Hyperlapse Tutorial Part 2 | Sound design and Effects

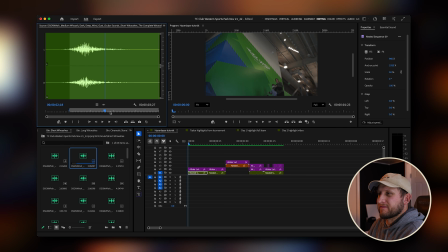8:21 Alright, so that sounds like a lot of just like environmental, and so we're going to put that on there and see how it does. I like that for the first part of the moving backwards, but we don't really need it as much into the whoosh effect.
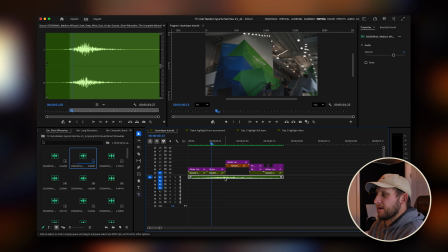8:39 We're going to cut it with C right there, and I'm going to make that a little bit bigger. So I think I want to start into that whoosh, not really the buildup.
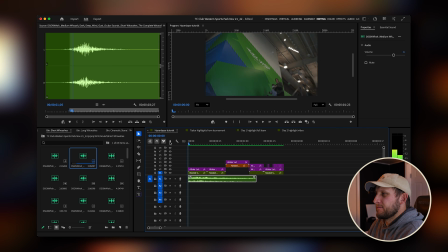8:53 So we're going to remove the buildup and scroll that over. I think that sounds okay, but remember that's just going to be kind of like a background noise. And so now we have that one there. This cinematic stone pack, I use that a lot for these.
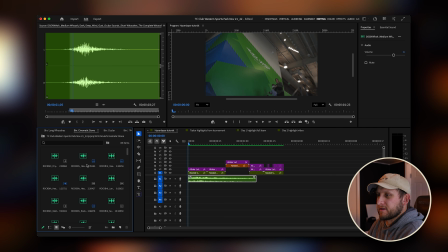9:09 So let's open that up. You can see these blue ones. Those are the ones that I've already used. So we're going to click this, see what it sounds like. I don't like the beginning, but I like this part right here,
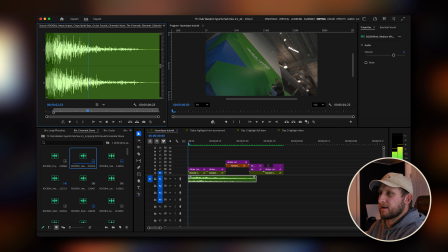9:25 where it sounds like rocks are kind of falling. So we're gonna end that and out it right there. drag this audio over and see how that sounds. So that already adds a lot more right here with that movement. It's a little loud, so I'm going to click G and turn down the gain a little.
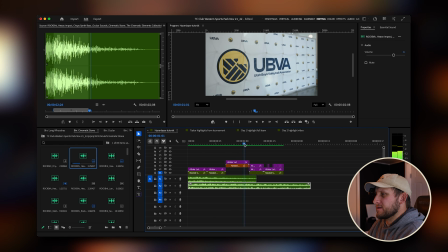9:47 So I like it, but now with this movement side to side, we need to add a little bit more just kind of in that area to show that movement.
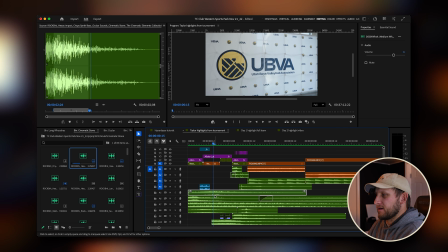9:56 As you can see from this one, that audio here has a lot of different audio playing right here, and this one kind of starts on that. So we're going to check that out. So this is, it looks like it's from that rock one. This is Heavy Rock Crackles Tone. Let's listen to it.
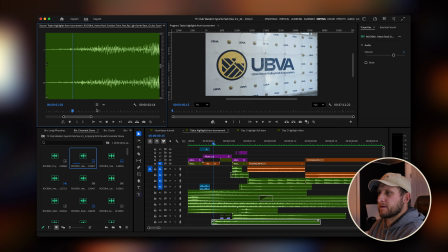Oh yeah, right there. That's definitely like a side-to-side movement sound, I think. And so we're going to, I think it's right there.
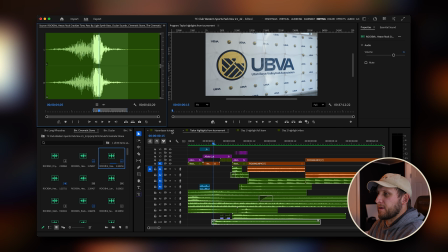10:31 Yeah, it's right there. So this is in our Cinematic Stone folder. We're going to go back to our timeline that we're building, and I want that.
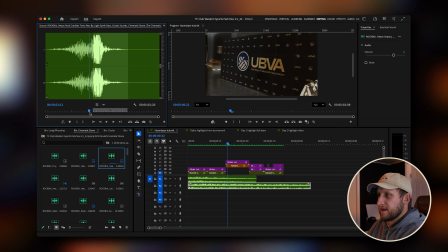10:41 We're going to use I for in and out point, about right there, and then O for out point, and then you can drag just this part that you've highlighted.
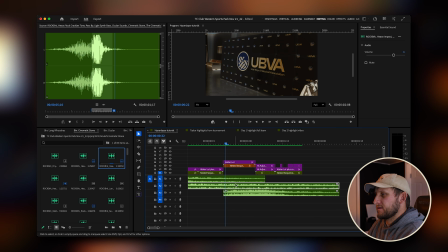10:53 So we're going to drag that over, and let's start it maybe a little bit before it starts to kind of build it up.
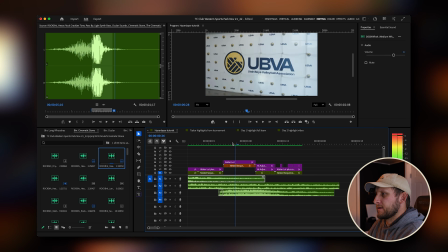11:02 Fade it in a tiny bit. So we're not doing the exact one that you hear here.
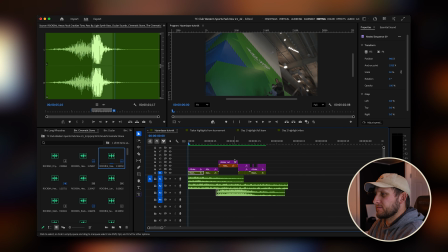11:09 Well, it'll be a little bit similar, but I'm just kind of building this naked with you guys.
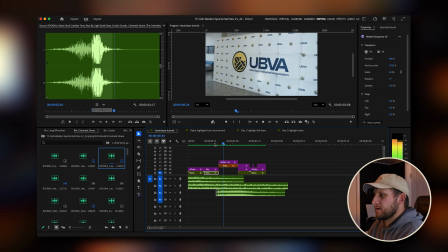11:13 It's very loud, so we're going to click G, turn it down a little bit. So that adds a lot of motion sounds already. I'm going to pull this out a little bit more and fade it in a little bit longer.
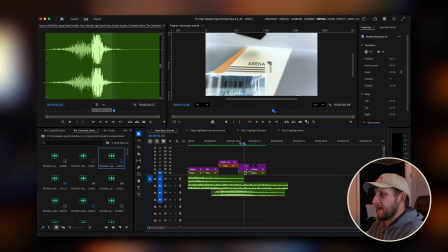11:31 I like it because that crackling rock sound adds to these effects where the colors change. I like that a lot. So now we have
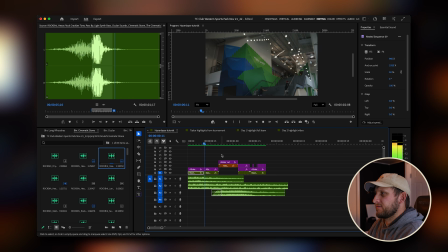11:48 some flashes right here
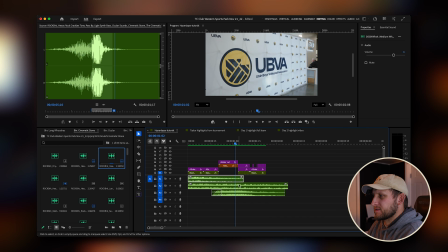11:53 that I want to put some specific sound effects right when those kind of flashes go off.
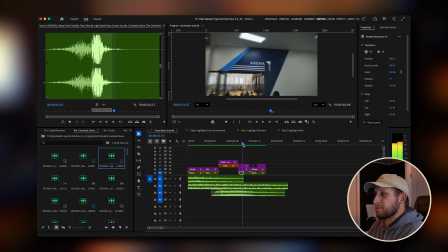12:01 So we're going to play with that now. On this invert, I like to add camera flash sounds, and so we're going to go back into our camera shutters, and we're just going to kind of try and look through these, try and find one that sounds good. So that could be a good one for both camera shutter effects or camera invert effects.
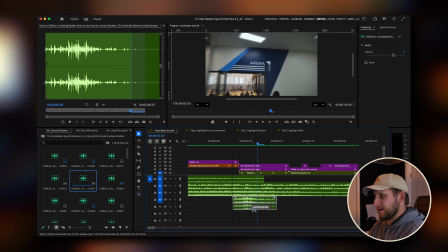12:20 And so we're going to put that there, and then we're going to copy it by pulling it down and not releasing until you hit Option, and then it'll copy it.